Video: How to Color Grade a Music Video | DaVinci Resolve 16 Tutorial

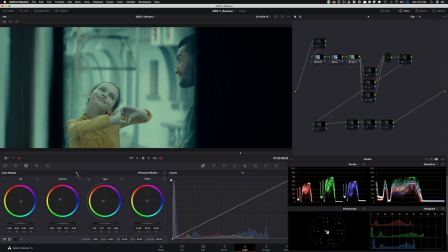1991s
This is what I keep telling you. Just look at the power of this.
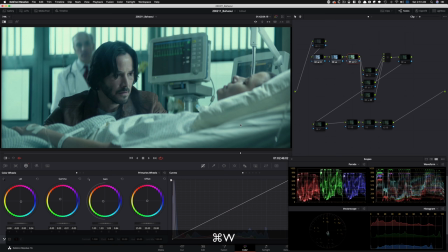1997s
I'm creating this intense look by just using these lift gamma gain, okay?
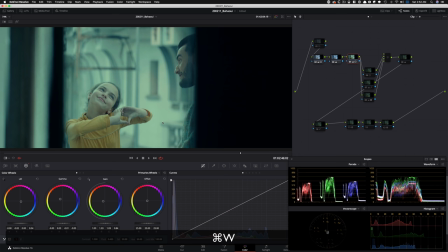2004s
And now it's not necessarily this because again, not going for a one-to-one match, but it's pretty crazy.
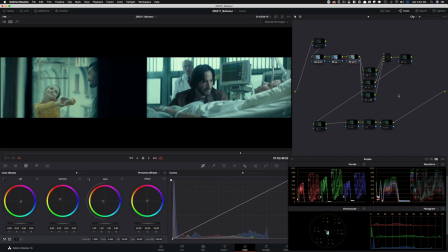2011s
Like it was built like that. I put it next to it and then I kept creating it. And I'm like, okay, because mine is, you know, they're in a happy place. I'm going to warm it up a little bit compared to what's going on here. But if you look at it overall, you look at John Wick is on the right side.
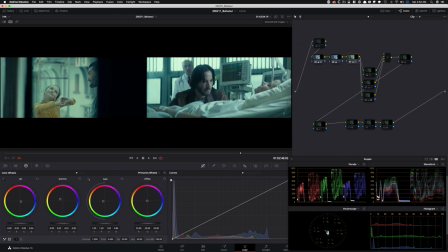2029s
So you see red, green, blue. And in mine, you see red, green, blue.
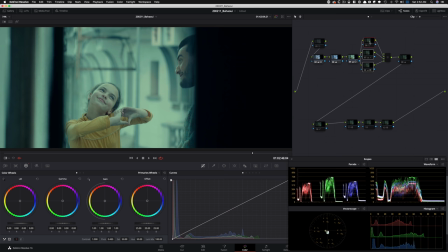2035s
Very, very close. But then obviously this is not the end. We're just, you know, getting started. So that's our base grade. Then I went in here and started working on it. So see, I'm bringing her skin back, right?
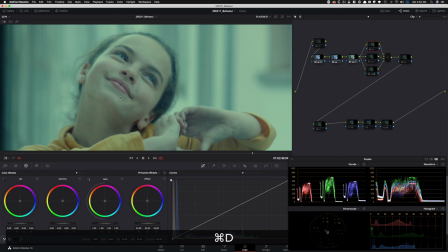2046s
So if I go right Here I do before, I do after.
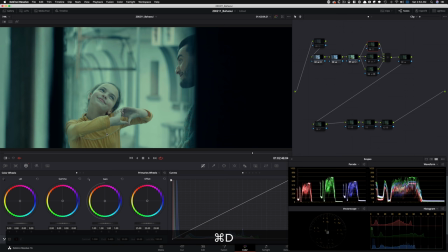2049s
You just see so much of like this rosy tones that are coming back into her skin and it's helping with our shirt and everything. So that's what happened there. Then grabbed her shirt and qualified it and then brought a ton and ton of color back in there, okay?
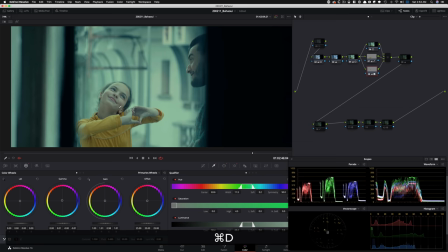2067s
And then went ahead and grabbed her skin. Look at where her skin is sitting.
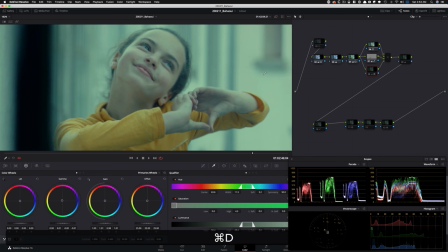2073s
Grabbed her skin and very realistically, just like, hold it back, but still wanna keep it in that environment, okay?
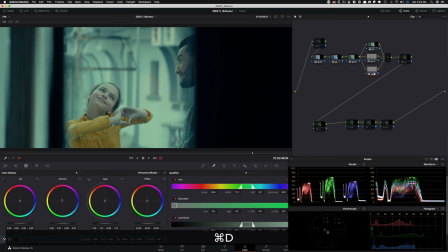2081s
I wanna respect that. I still want her to live in that world, but just kind of pop her out.
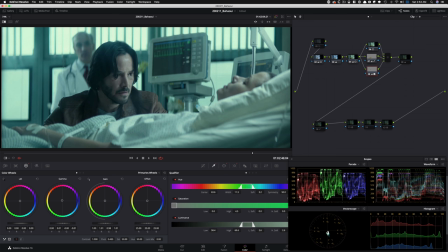2087s
And sort of like what's happening here, they're creating an extreme look, such a crazy look, but then they're kind of pulling him back, but they're kind of keeping him on the magenta side.
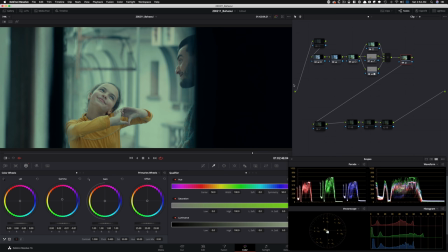2096s
In this one, I started to bring like tons of reds and yellows back. This is where I start making this look mine. You know, that's what I mean. A lot of the times for references, you can use them as a base, but then build on that, like, you know, something that's going to help your story.
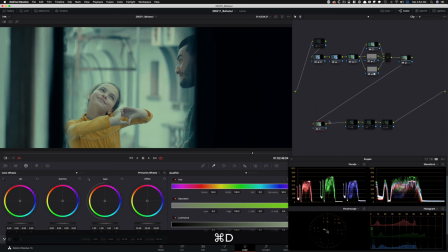2113s
So that's what's happening here. And then in this, I pop it up. Like I just go under my RGB curves and I lift it a little bit, but then I keep my blacks tight. And that added a lot. I mean, it added a lot of pop and it balanced out the saturation that got added here.
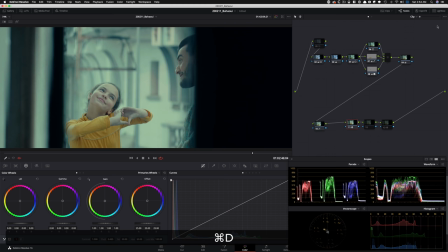2131s
And it kind of countered that, you know? and went in here and added my glow and it just did so much.
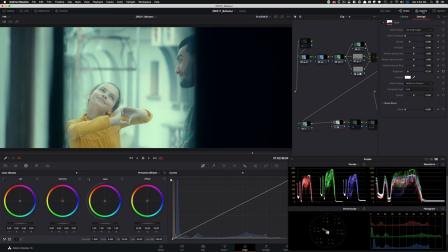2139s
It brought it up quite a bit and crushed it all the way and then brought the brightness up.
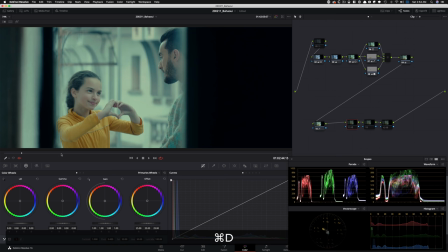2145s
And, you know, again, it just puts it, like, look at that. It puts it in this, because this is just like a regular look.
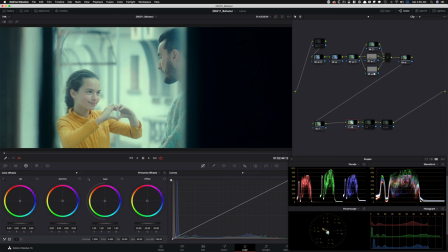2152s
Like, what is that? And then this is that they're having a blast and life has been tough and now they're finally having a great time.
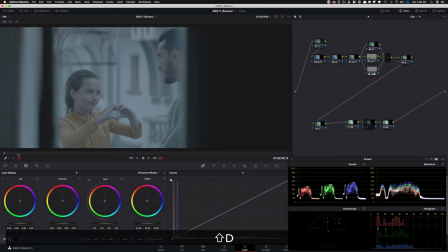2160s
So it gives you a sense of freedom from where we started to where we ended up.
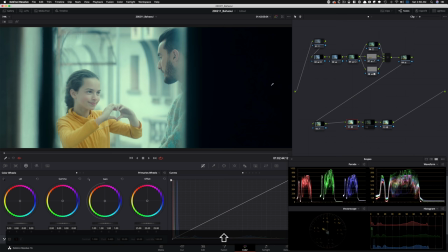2166s
Like, I mean, tell me this is not the coolest look.
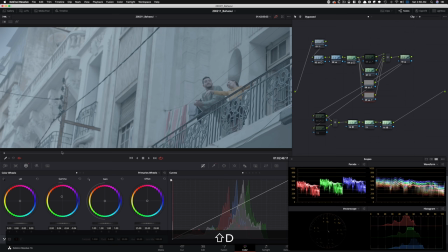2169s
And that's what made me so proud is because we just pushed it so, so freaking much. I mean, just look at that. Like it just, where it starts to where it ends up. I mean, it's just such a cool, different kind of look.
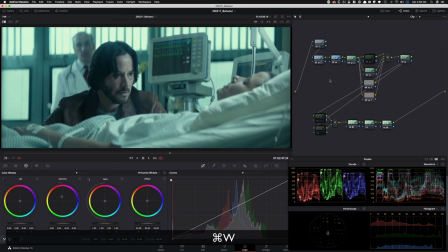2186s
And like I said, I mean, the DNA came from this and then I built on that and made it a little bit warmer, a little bit happier,
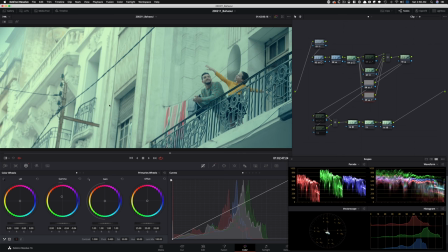2193s
you know, brought their skin back, you know, the yellow in the shirt and just like some visual interest back. But, you know, mostly it's based on that same DNA.
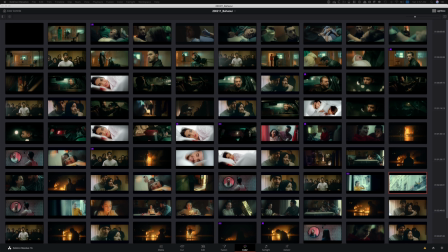2201s
And now if I click right here and click on any of these clips and do update all my images, I'm gonna hide this and you guys can see the final look. I mean, this view gives us, you know, the bird's eye view of like what the actual music video looked like after it was graded.
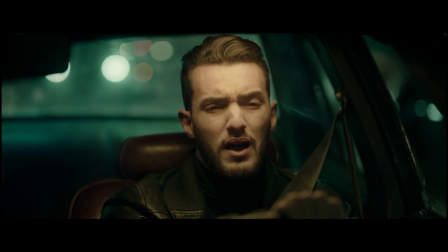Hopefully this gives you a good insight to what it takes to grade a music video and working remotely.
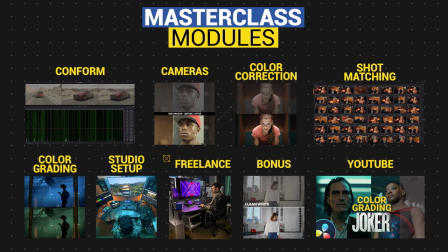2234s
Guys, don't forget five days left to sign up for the masterclass. Trust me, it's way more than just a digital course that you're buying.